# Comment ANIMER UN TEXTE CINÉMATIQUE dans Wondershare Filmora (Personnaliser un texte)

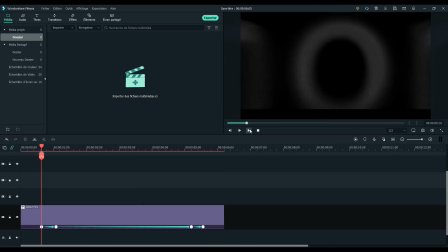4:14 Bon, ben là, ça me plaît un peu plus, mais en fait, j'aimerais quand même que l'animation en entrée et en sortie soit un peu plus floue.
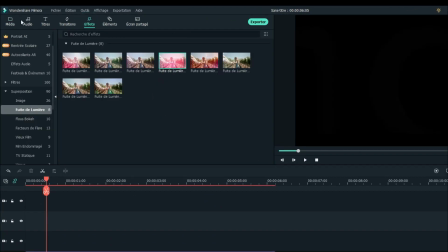4:22 Alors, pour y arriver, je me rends dans la catégorie des effets, section filtre, dossier, distorsion.
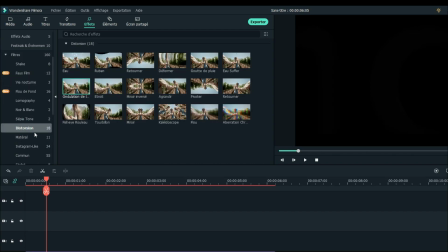4:28 Et je vais y appliquer l'effet de flou.
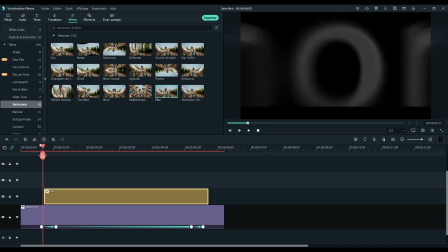4:31 Alors, dans mon exemple, je vais couper l'effet pour qu'il se retrouve juste au-dessus de l'animation d'entrée et de sortie.
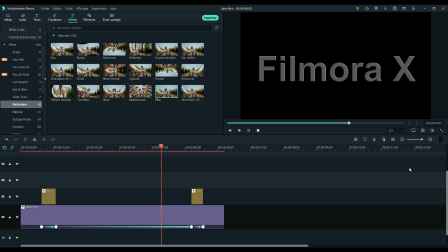4:49 Bon, là, c'est exactement ce que je cherchais. Alors, on en profite d'être dans le dossier distorsion pour utiliser l'effet ondulation de l'eau et le rajouter dans la timeline pour qu'elle recouvre l'ensemble de tous les autres clips.
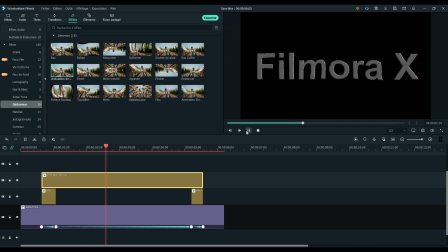5:07 double-cliquer pour modifier le mouvement et l'intensité des vagues. Je vais baisser ici le niveau et augmenter la hauteur.
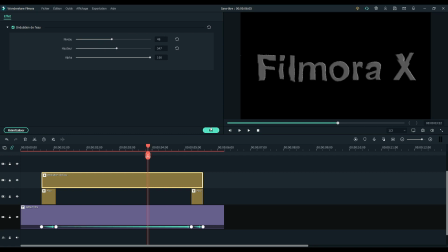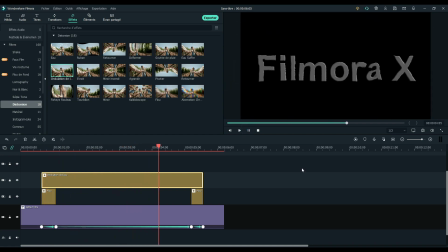5:21 Voilà, là, ça ressemble à ce que je recherche, comme si on en faisait un bouillon. Ok, maintenant, je vais y ajouter un effet de fuite de lumière pour rendre la scène plus agréable visuellement.
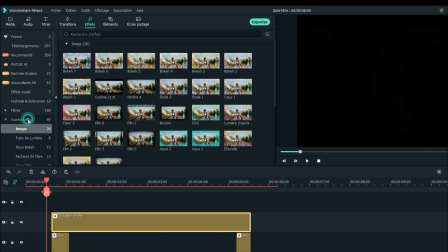5:34 Donc, toujours dans la catégorie des effets, on se rend cette fois dans la section superposition et on attrape l'effet fuite de lumière 6.
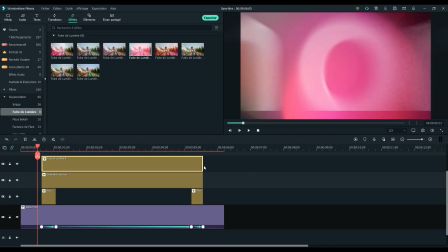5:43 Bon, celle-là me convient bien, mais vous pouvez choisir celle qui vous plaît le mieux, bien évidemment, hein.
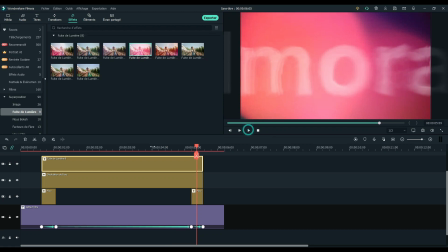5:49 Pour finir, je vais ajouter un arrière-plan pour que les lettres paraissent, disons, plus pétillantes.
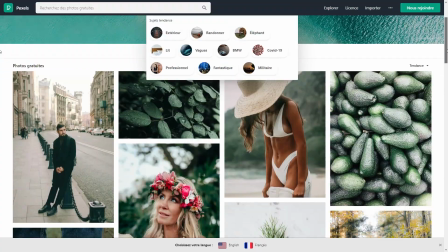5:55 Vous pouvez retrouver des vidéos gratuites et libres de droit sur Pexels et Pixabay.
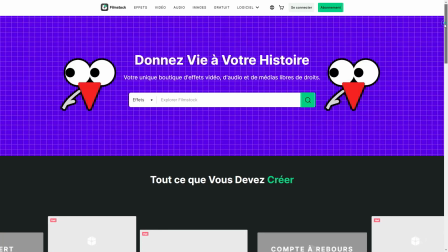6:00 De plus, si vous avez un abonnement à Filmstock, vous y trouverez de nombreuses vidéos de textures qui pourront vous aider dans vos projets.
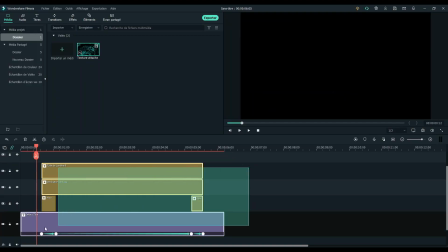6:09 Alors, lorsque vous l'importez dans la timeline, assurez-vous de placer le fond en dessous de tous les éléments que nous avons déjà ajoutés jusqu'ici.
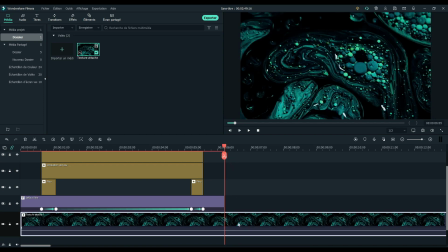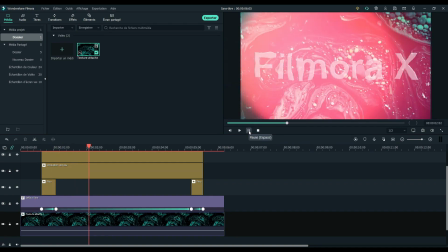6:23 Bon, j'aime beaucoup, mais je trouve qu'il est beaucoup trop mis en évidence.
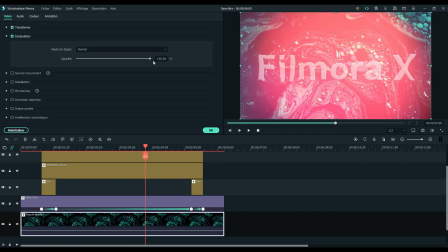6:29 Rendez-vous dans les paramètres et réduisez son opacité à votre convenance.
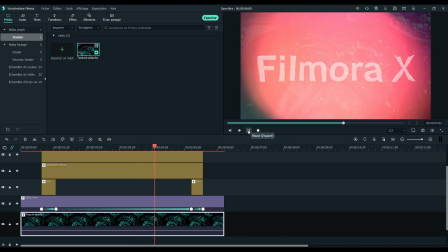6:37 Voilà, là c'est top. Bon, vous me connaissez maintenant, je suis un peu trop perfectionniste.
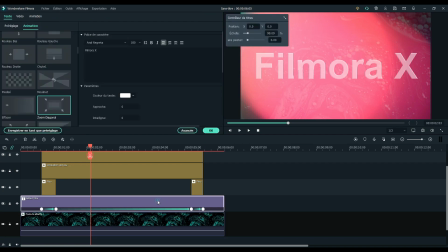6:43 Je pense que le texte gagnerait en lisibilité s'il était un peu plus petit. Double-cliquez sur votre texte dans la timeline pour accéder à l'onglet vidéo et d'ici on
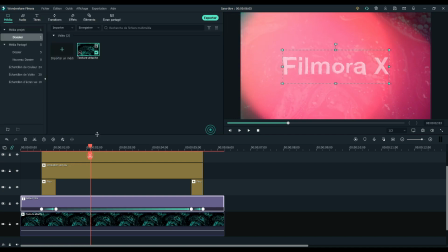6:53 peut réduire sa taille sans affecter l'animation et les images sur lesquelles nous avons travaillé plus tôt.
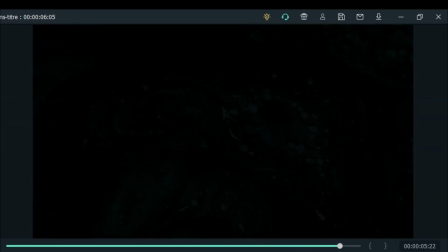7:00 Nice! Là je kiffe bien. Cool! Vous avez trouvé ça comment? Alors regardez bien les deux animations de texte qui suivent.
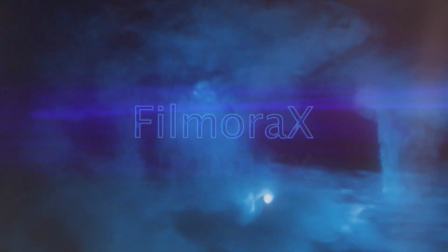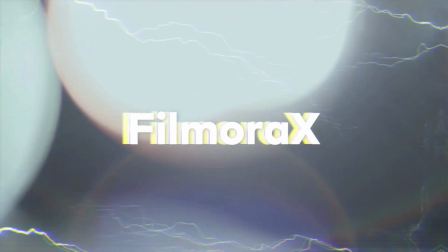Dites-nous lequel des deux vous aimeriez qu'on fasse en tuto.
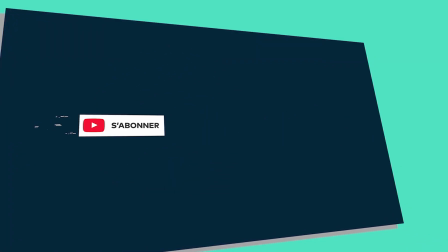7:26 Si vous avez aimé la vidéo, bien évidemment, lâchez-nous un like, abonnez-vous et activez la petite cloche de notification pour ne rien louper de nos prochains tutos.
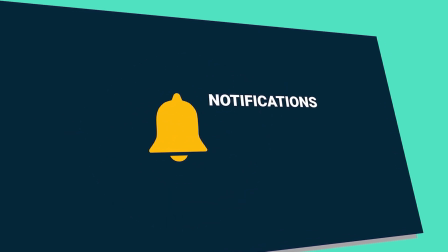7:35 Restez créatifs, moi je vous retrouve dans les commentaires.